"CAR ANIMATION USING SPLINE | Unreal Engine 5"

Cool, car is moving, but smooth keyframes are not good for my purpose, as I want car moved drive steady at the same speed.
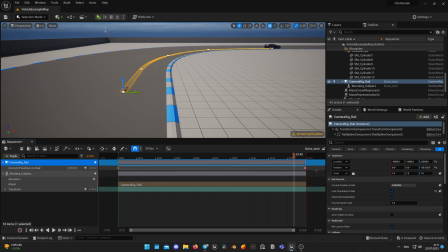[4:15]
But smooth keyframes can be used for braking and acceleration.
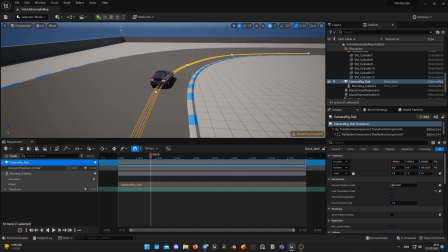[4:19]
For this case, I will transform these keys to linear interpolation, so car moves at the same speed all the time.
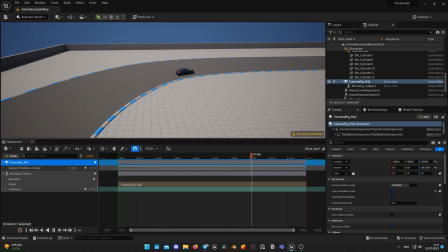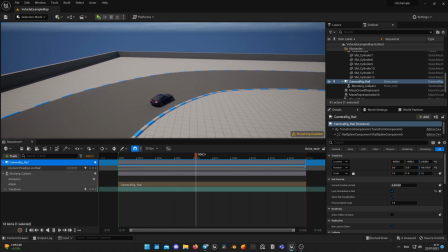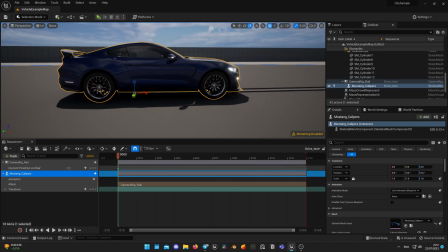[4:36]
Next step is adding control rig for our skeletal mesh. Click Add Track to Skeletal Mesh, select Control Rig, Asset Based Control Rig.
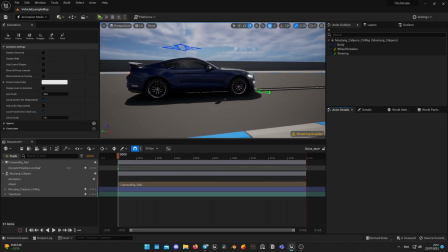[4:45]
Unreal Engine automatically will switch to Animation Mode and will display the controls. I have some basic setup with body, steering and wheel rotation.
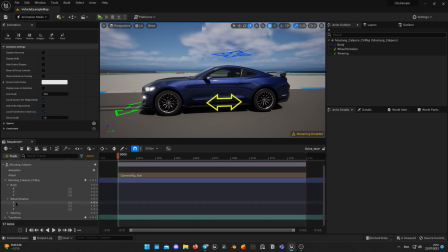[4:52]
First I will start with steering and change it accordingly to respond to the turn. Select the controller and move it, so the wheels will turn. And add a keyframe for that. Don't forget to add the keyframe for each change you do, because if you don't, that will revert to the original position and your animation may be ruined.
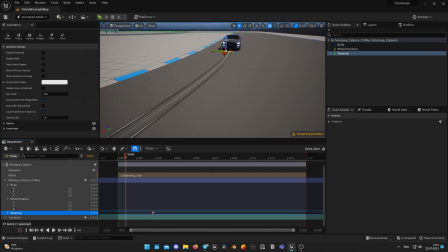[5:10]
Now I go back a few frames and set steering to its neutral position and also keyframe it. Adjust it to the point that it feels real to you.
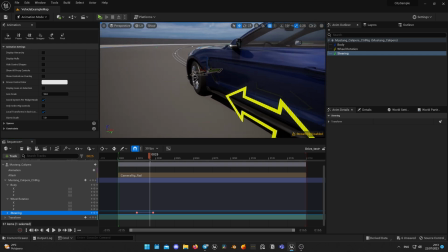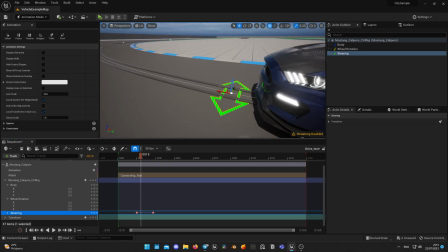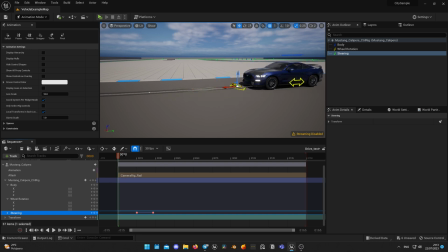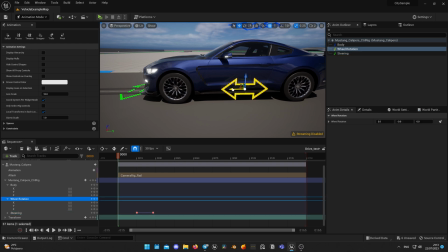[5:39]
Right after that I set wheel rotation. Also don't forget to make keyframe for that, otherwise wheels won't spin on your render.
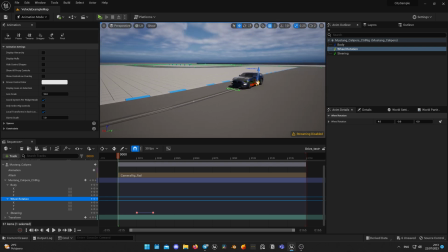[5:46]
Check if the wheel spin is fine for the speed your car going.
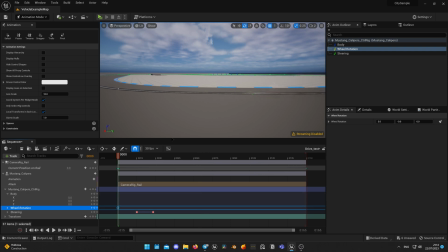[5:53]
I think it's too slow, so I will increase the wheel spin ratio right now. Go back to zero frame and adjust it.
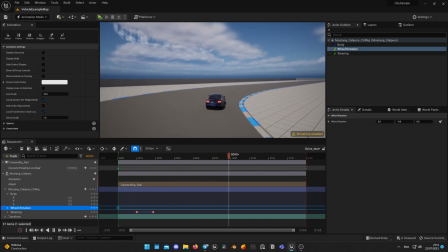[6:07]
Now it looks better. The best thing working with the object which is attached to a spline that you can offset it from the zero point of the spline and make it slide or drift.
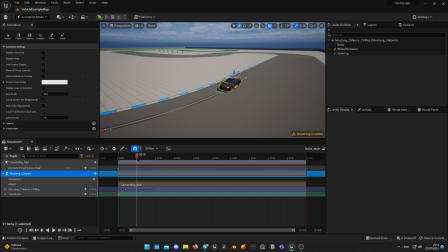[6:17]
Go to transform section of your skeletal mesh and set a keyframe into zero frame. This is our spline card center point.
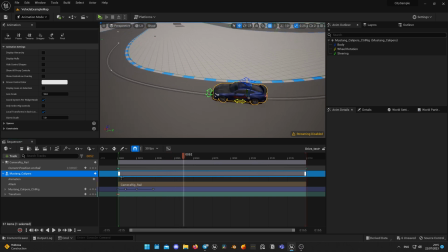[6:24]
Now, when we move further on the spline, find a place where the car should start drifting, at the keyframe, so it maintains zero position, but will be sliding from this point. Move a bit further and transfer the car position to your liking, and don't forget to keyframe it.
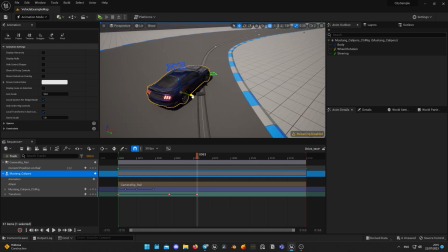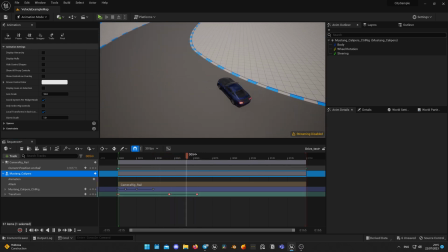[6:46]
Now find the position when you think the car should go back to regular driving from drifting.
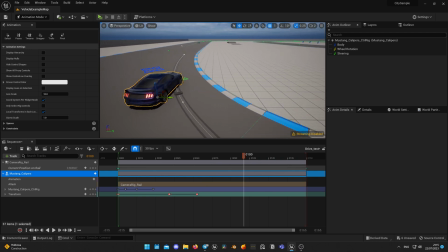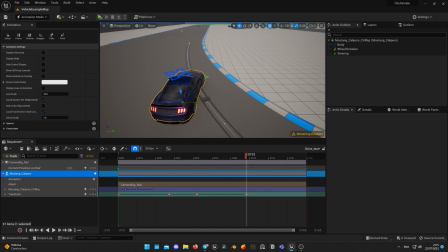[6:59]
keyframe it and in the end reset all values to zero returning the car straight on the line.
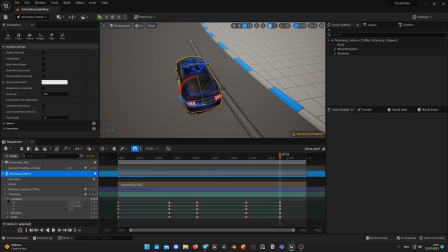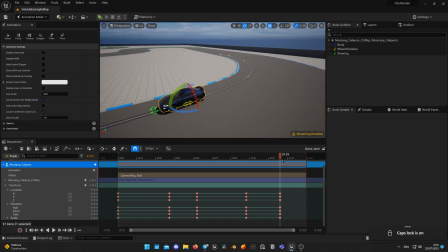[7:25]
Have a look at your whole animation.
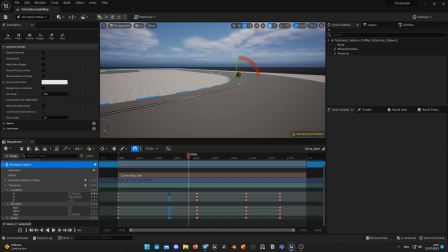[7:31]
For my taste drifting happens too fast, so let's widen the distance between neutral position and beginning of drifting.
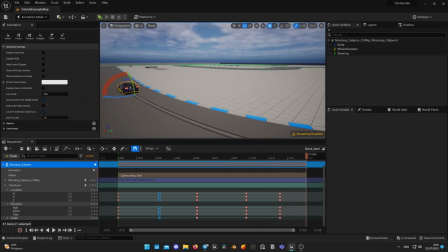[7:39]
Now it looks better. After initial animation is done I will be adding some steering transforms, systems, so it better reflects drifting behavior.